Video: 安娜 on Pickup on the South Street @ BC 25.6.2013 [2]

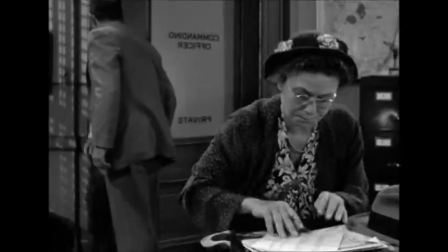4:09 這裡這樣對剪,很多時候一些對話的電影都會是這樣去做拍法
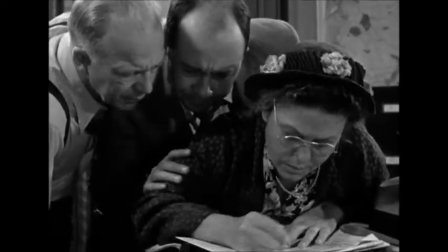4:17 譬如你會有一個練習,就是拍一些所謂的遮瑕
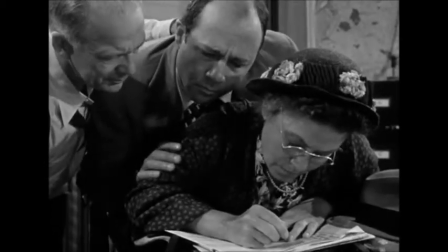4:21 一些 master shot,譬如我跟Sean說話,聊三分鐘我們就聽一個場景頭,一個 master shot
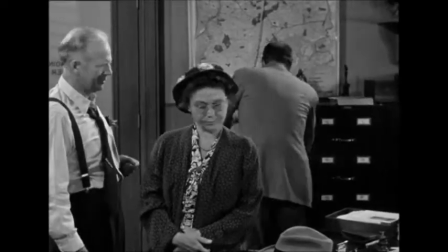4:28 一次過拍,拍三分鐘用來做什麼呢?就是當我們拍了一些鏡頭、鏡頭、反映鏡頭
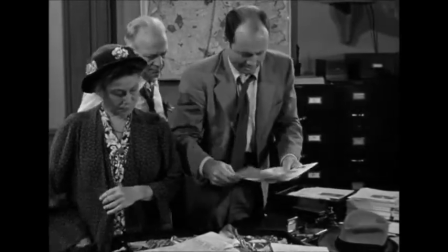4:35 有時要剪,或是鏡頭是不太好那個Master Shot,一次過拍完整個對話的東西
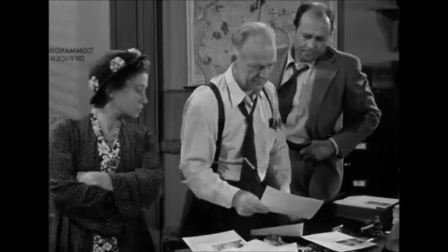4:43 可以保留,可以保留整個角色是遮蓋了,一定有東西剪
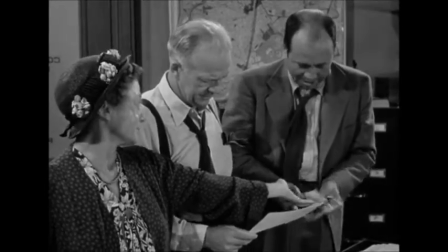4:51 分剪的時候不會漏了東西但是一般來說也不會直接用 Master Shot
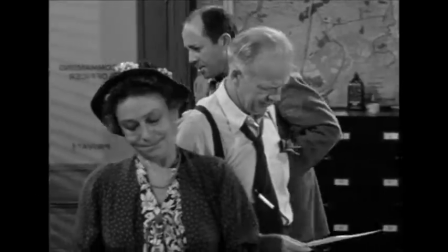5:00 而 Master Shot 可能是一副輔助的作用但是在 Sample Fuller 的電影中
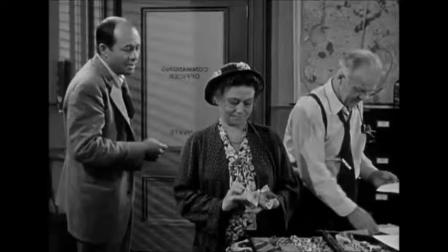5:07 例如 Mode 的場面我們可以看到一次過掩蓋所有活動
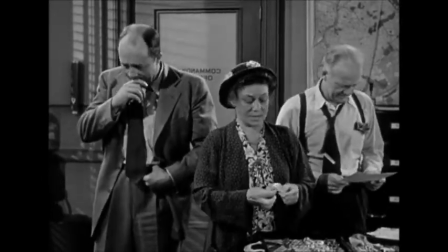5:14 所有程節的 Master Shot 反而變成一個最基本的單元
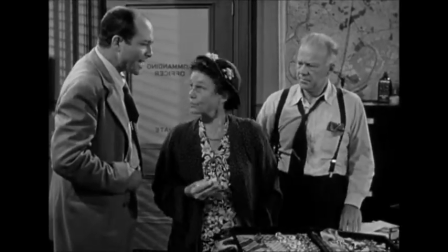5:20 而 Insert 就很簡潔地使用其實這個方法在Samuel Fullard的電影中
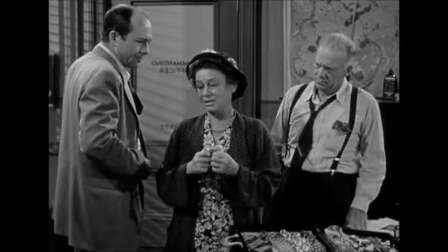5:28 每一套電影都會有幾個場面、幾個例子去使用這個手法
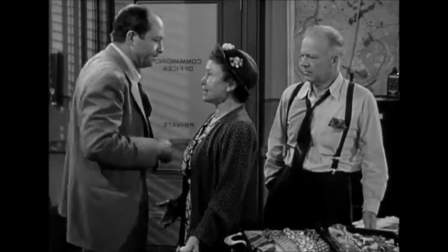5:36 另外一個會用的長鏡頭是用一些很快、
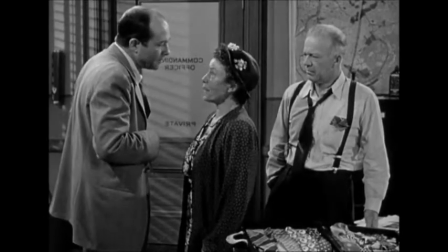5:43 很頻繁的距離鏡頭
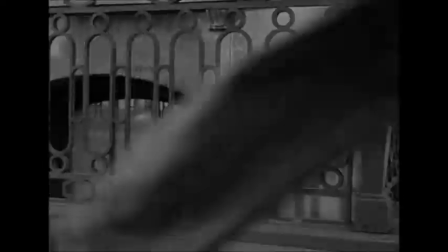5:47 我覺得最能表達到這個技法的例子就是Joey去打Candy
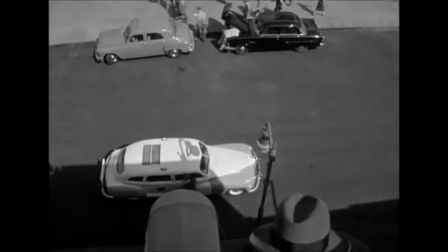5:57 如果大家記得Joey拿了卷菲林然後太太看了
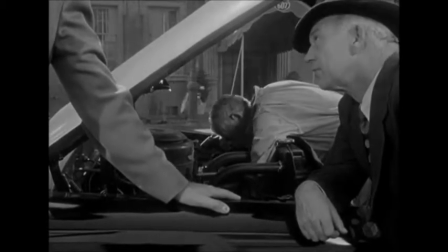6:01 沒有錯過一個範圍然後就是想鑿勢打他原本他們兩個在一個浴室的門口
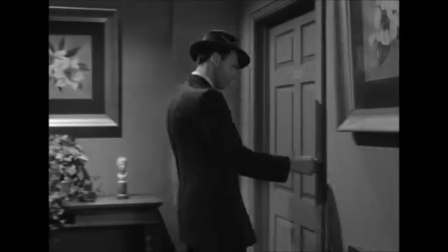6:10 大概是一個半身的鏡頭振折打然後Joey把他拖出廳
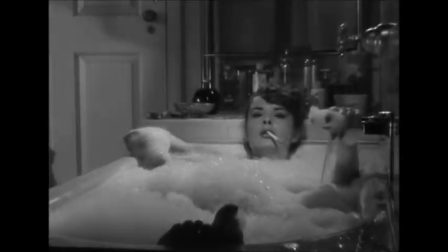6:16 然後鏡頭本來在他前面很快地往後track
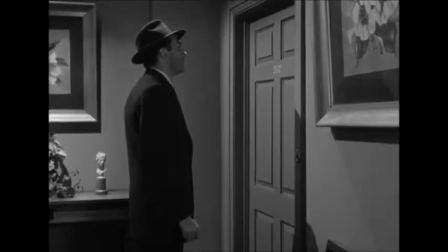6:21 然後原本是半身的鏡頭變成一個wide shot
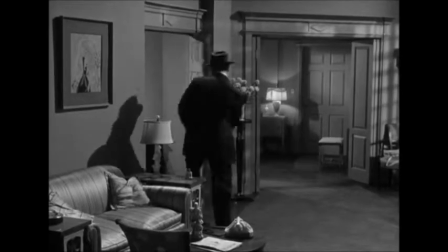6:24 我們看到了整間房層的層次即是廳的桌子、花瓶都看到了
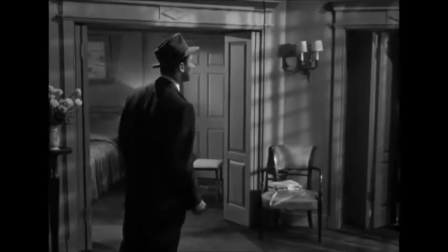6:31 然後那兩個演員就在一個wide shot裡面打Joey把他丟到牆邊
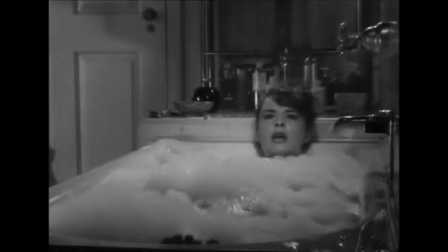6:38 然後在廳裡有時跌回來然後突然撞到强梭的東西最後走出門後射了一槍
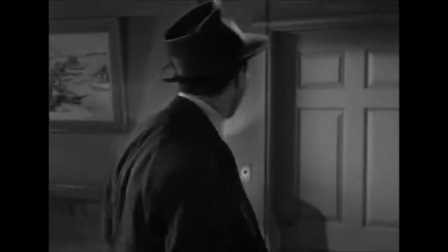6:49 如果大家有印象的往後的動作動
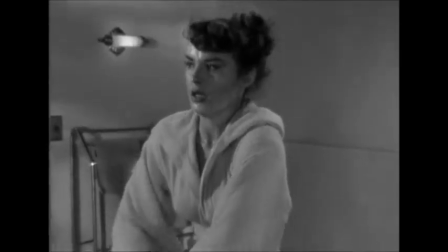6:54 作動作很有動感而且你會覺得那個track
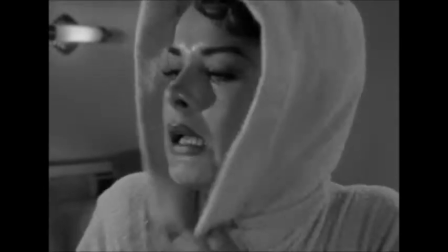7:00 shot的運動本身
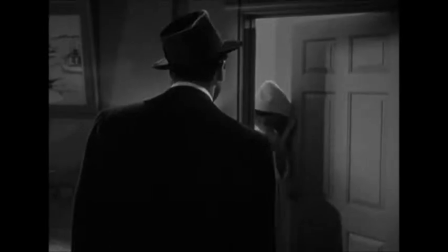7:04 是在顯示某一種演
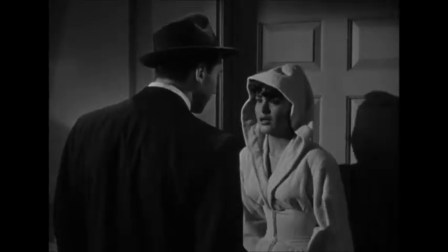7:09 員之間的打鬥那種暴力
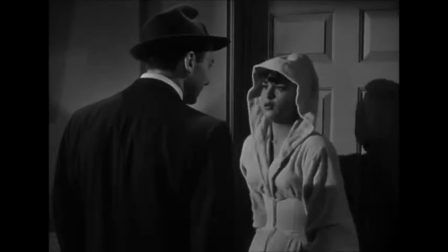7:15 而事實上,track出來之後的wide shot那種打鬥,即是用一個long tank的打鬥
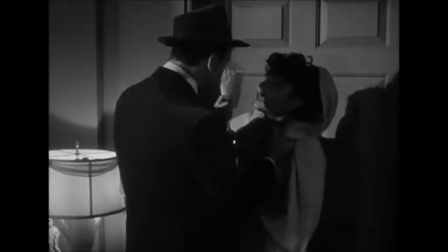7:22 其實在某程度上幫助全大哥表現的暴力
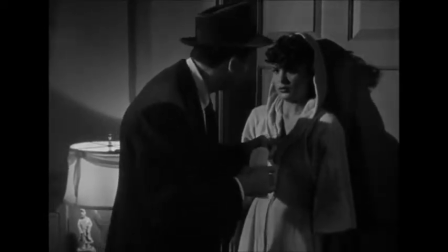7:30 因為跟很多其
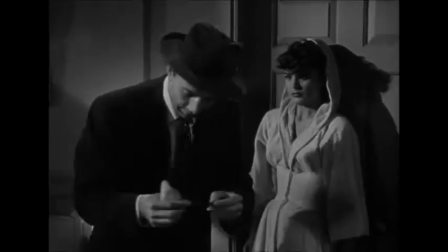7:35 他電影都會拍暴力的方法都很不同
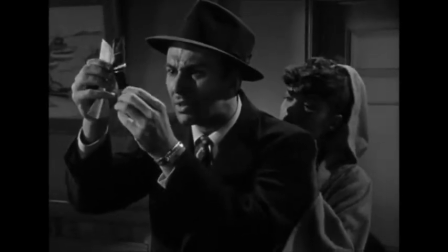7:39 例如我們現在看的電影是不會再有Samuel Fuller的拍法例如大家現在看《4-300》當然是一拳
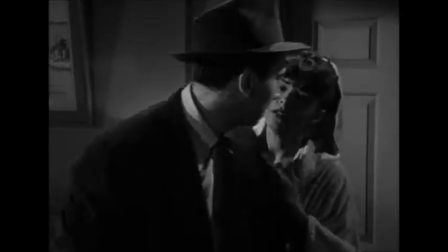7:47 然後一剪就不知怎麽樣一屏霸卖就是得捨,鏡頭展露很小